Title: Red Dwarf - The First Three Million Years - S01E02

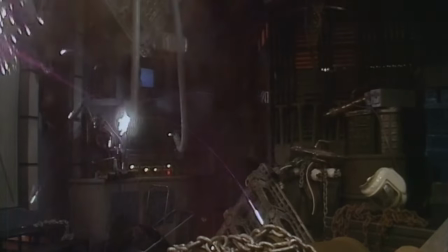Craig, Chris and Dan were constantly going on about how much better the set was. They were really blown away by it when we saw it. But for me, it was always like that. I'd never known any different. Rob and I were promoted to producers in time for series three.
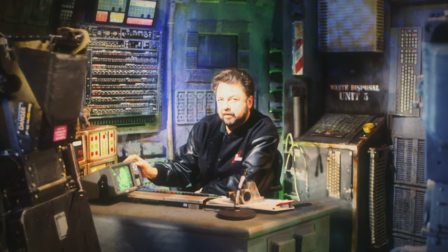The first thing we did was we brought in Mel Bibby, who was the head production designer at BBC Manchester. And Mel, so totally in tune with the series, in tune with what we wanted.
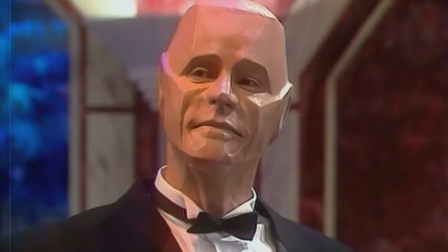The new look, an additional cast member, was the final piece of the interstellar jigsaw.
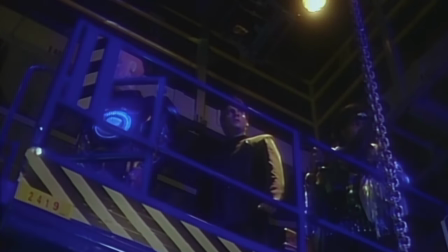It was now a bona fide hit. Series 3 was slicker and bigger and it became less of a domestic sitcom.
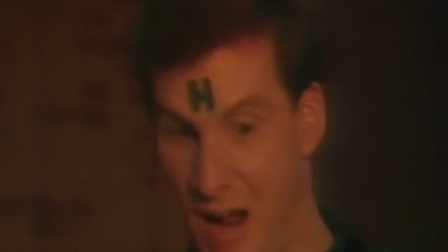Stop your blithering, Crichton. No, screw you, Hadron Head. Come on, grab the cat and let's go.
Red Dwarf stopped being a cult science fiction show really by the end of Series 3. It was just a popular comedy show.
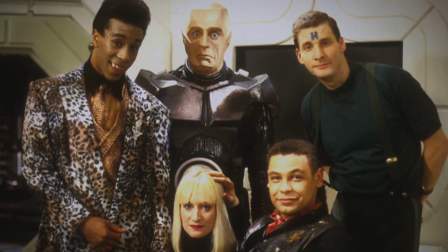How big can your cult be? You know, it's got to be... It was a major religion. Red Dwarf was now well on its way to becoming an intergalactic classic.
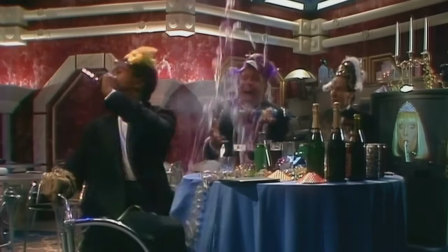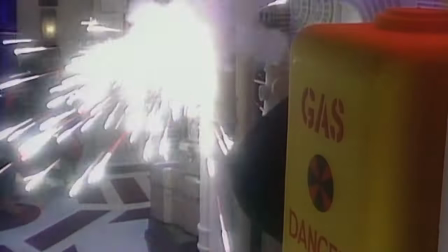But as well as the ship's interior, the cast's clobber also got a makeover, thanks to costume designer Howard Burden.
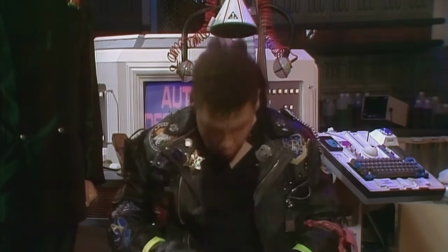Something's different. Wait a minute, I never used to be a
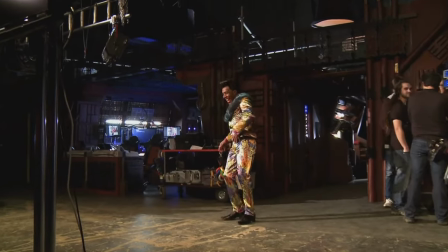man. Oh, Howard, fantastic. You kind of suggest something, normally it's in the script. He'd come up with the designs, and Howard was brilliant at that. But at the same time, completely off the wall, clever as well.
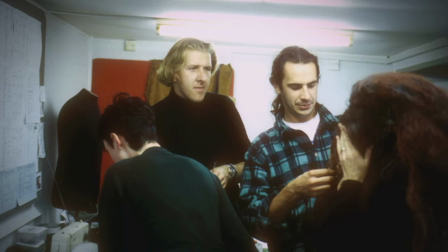You're very much hands-on. I mean, that's always been the case with Dwarf Studios. We're in the costume room sort of making stuff or sticking stuff. It's not some big megabucks budget. And, you know, it's almost like a sort of theatre.
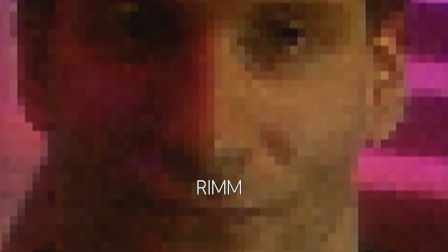Howard was beamed aboard at the start of Series 3, and the first targets for a visit to his fitting room were the ship's crew. I took the script, and because I hadn't seen any of the previous episodes, and then just reinvented these characters. Rimmer, there was a line in the script about Captain Emerald, and it just stuck in my head, and I just wanted this hologrammatic, sort of shiny textural fabric and stuff.
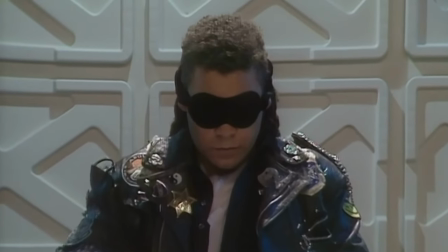Craig was the space bum, so I took all his sort of slightly rock and roll, art school, that sort of thing, so graffiti's jacket.
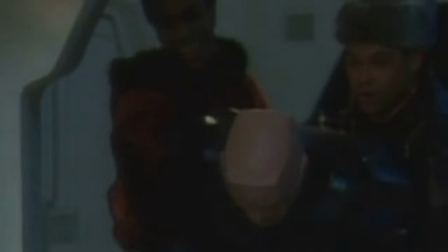Crichton was the mechanoid, so I had this idea, you know, I thought, well, that's, you know, we'll get the sort of metallic look and so on and so forth.
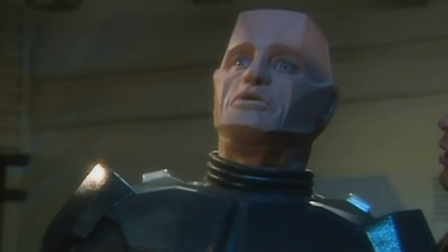You okay, man? I'm fine, thank you, Susan. That's Howard walking past there, naturally.
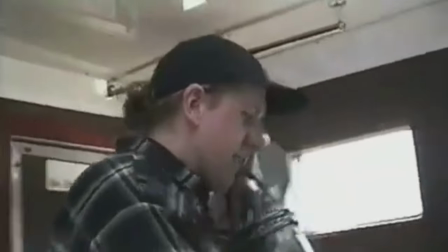He made me bloody suit, that bastard. There he is, look. Unnaturally.
We've had huge changes with Crichton around the groinal area.
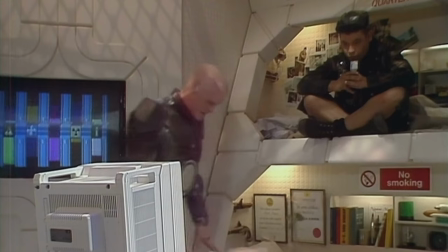I could either stand up or sit down.
Breakfast is served, sir.
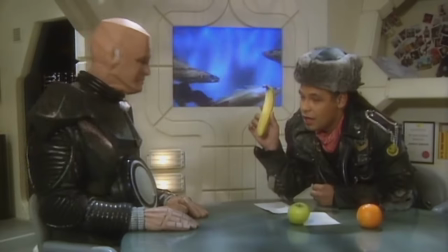I couldn't swap between the two on camera because it required people holding my bottom on.
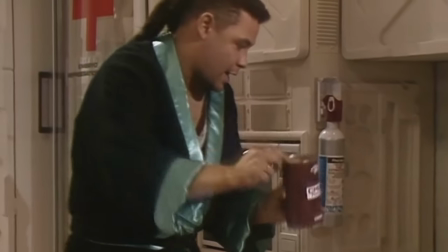But what it lacked in flexibility, Crichton's mechanoid crutch made up for in practicality.
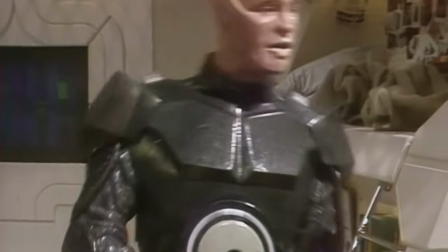I just thought I'd give your quarters a quick tickle around, sir. I won't take a jiff. Not now, Crichton, I'm cooking.
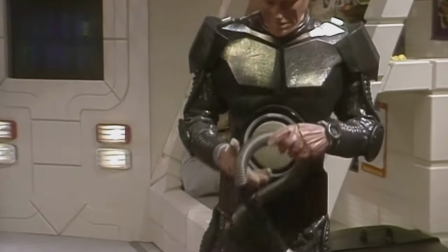It was just schoolboy humour, but it was just funny, and it just was one of the biggest laughs, I think, from a costume point of view, that I've ever had.
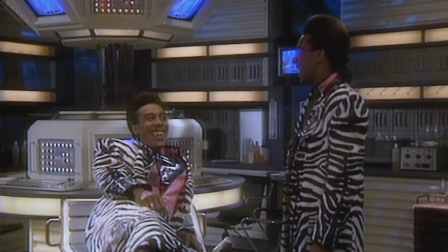The cat, I was able to be extravagant and sort of give him a lot of fantastic costumes.
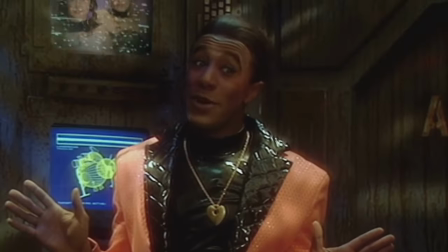You heard him.
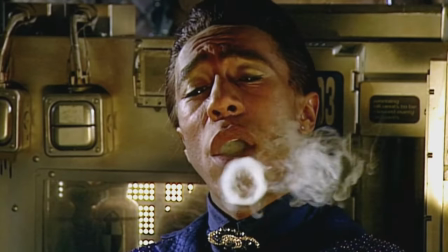Yeah, I thought I was looking quite shabby today, actually, compared to the cat. Yeah, but how'd you keep up with a guy like that?
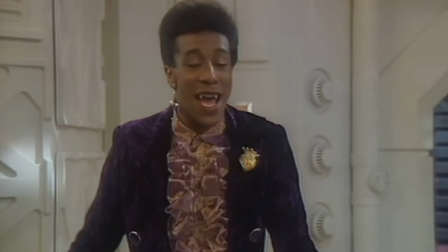Let's face it, buddy, I have a body that makes men wet.